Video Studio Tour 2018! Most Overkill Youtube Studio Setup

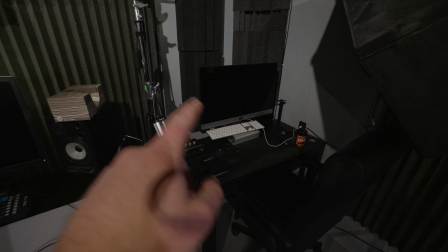18:23 little desk here in the corner that isn't being used but when i have an assistant in that's where she sits he sits and uh that
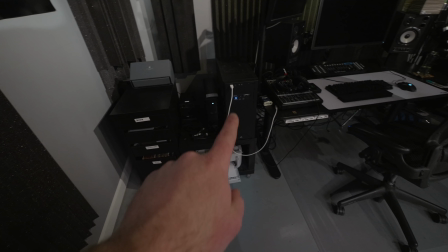18:32 might be being used a little more in the future don't know but at some point we're gonna have to reconfigure things so it's not just one super monster desk here in the center on the left side we have all the boring stuff some files a computer hard drives
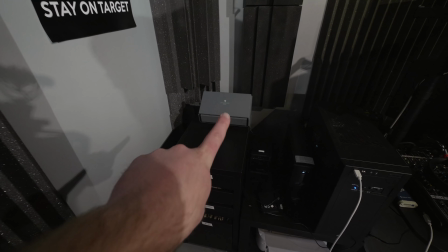18:47 printer scanner which changed my life uh evernote awesome poster that I recently got.
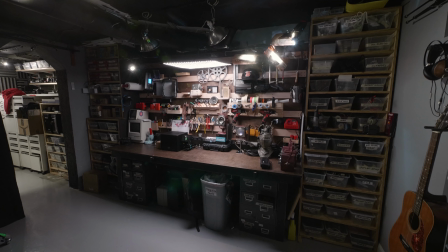18:54 This place is also treated for sound, not necessarily video recording or audio recording, but primarily playback and editing. And then behind it, we have the, I don't even know what to call it,
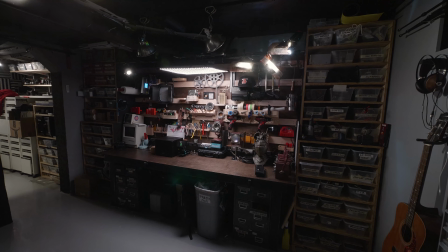19:09 behemoth, psychopathic, out of control tool wall.
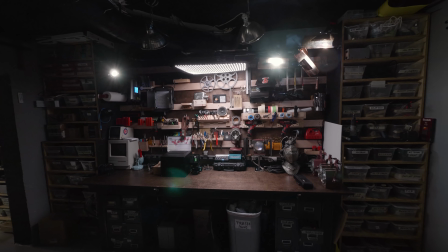19:15 Now, there's a purpose for everything on this, and I use everything you see here all the time.
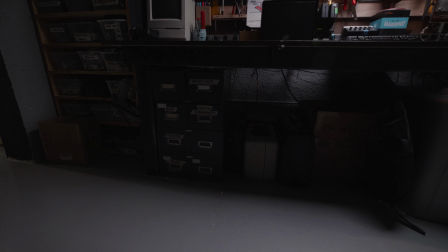19:21 There's a couple little proppy things in there but essentially it's comprised of I would say what four sections we've got a desk that I built just a huge workbench we have these giant shelves on either side which I also built which are the just the right size for those shoe boxes that I
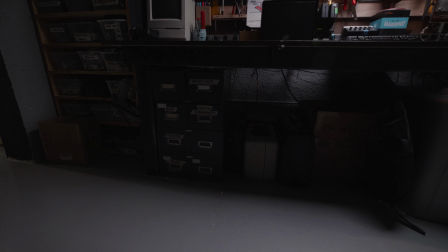19:40 was talking about those are on the side down below we have these old school three by five card giant steel drawer units that perfectly fit there
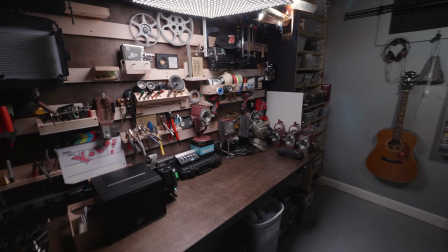19:51 and then the tool wall which has a bunch of tools little things that I'm constantly grabbing this bench I use for you know bringing gear in taking it apart logging it building various rigs or whatever and just whatever I'm kind of working on at the moment PCM building
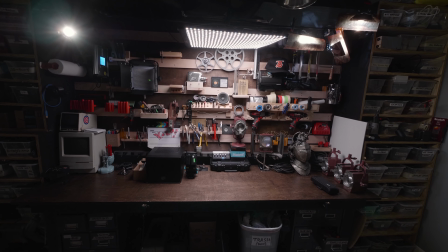20:11 yeah and then it makes for a nice background when I do the live streams or use this which i'm planning to do more as a background for my videos you guys saw
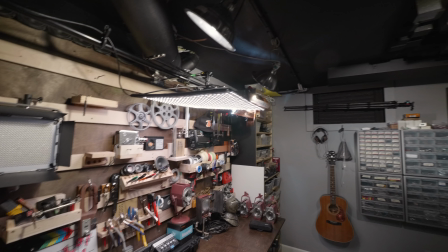20:20 in my uh kind of 2017 wrap-up video we use this as a background you'll also notice we've got some lights set up here which is also new i'm going to go ahead and turn on another set of lights here there's a bar i ran all the way across the studio here and
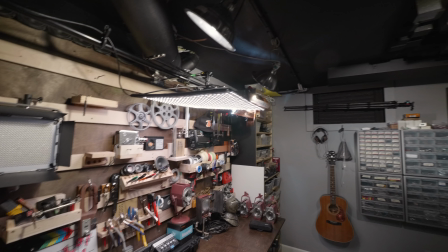20:37 i've mounted a bunch of lights they all have a purpose and i'll
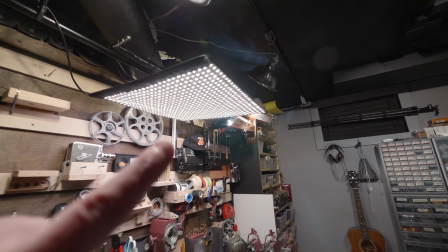20:42 walk through them real quick first we have that giant led mat that i talked about recently from
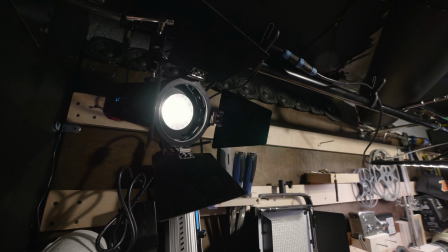20:47 falconize that is lighting kind of the main section of the background as you can see there and then we have three of these aperture mini 20ds this one's actually the mini 20c and that
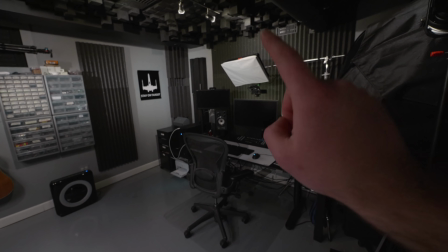21:01 gives me a hair or rim or kicker light at my desk when i'm doing the live
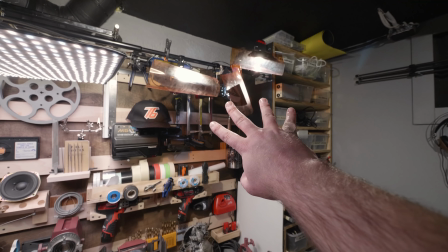21:06 stream then we have three over here one of them or two of them
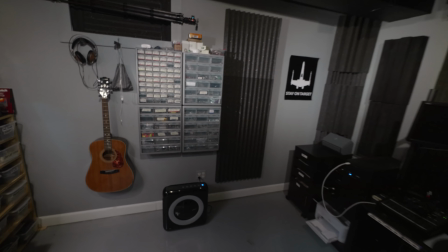21:11 rather go into this corner if I turn off this light back here
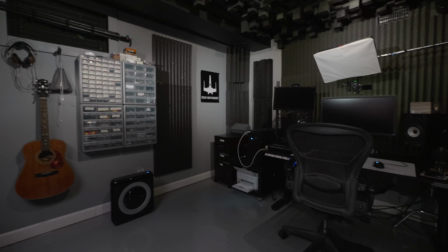21:16 again you'll see kind of a streak of light so if I film a video kind of like at this angle I get some nice lighting back there the other one hits the
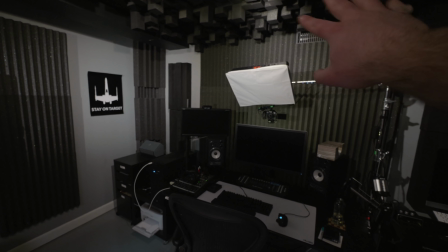21:24 corner and then the other one is also kind of hitting this area up here and then I've got another one which
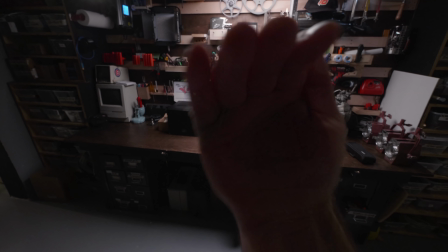21:33 is right here so that if I'm facing this guy or this camera right here from this kind of an angle I
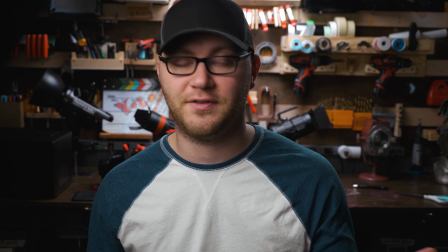21:41 have kind of a hair light or kicker and that's what you saw in my 2017 video just giving me a little bit of interest on that side of my face so I
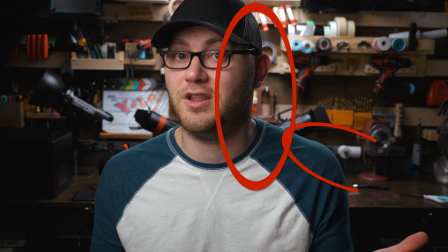21:50 don't disappear into the background.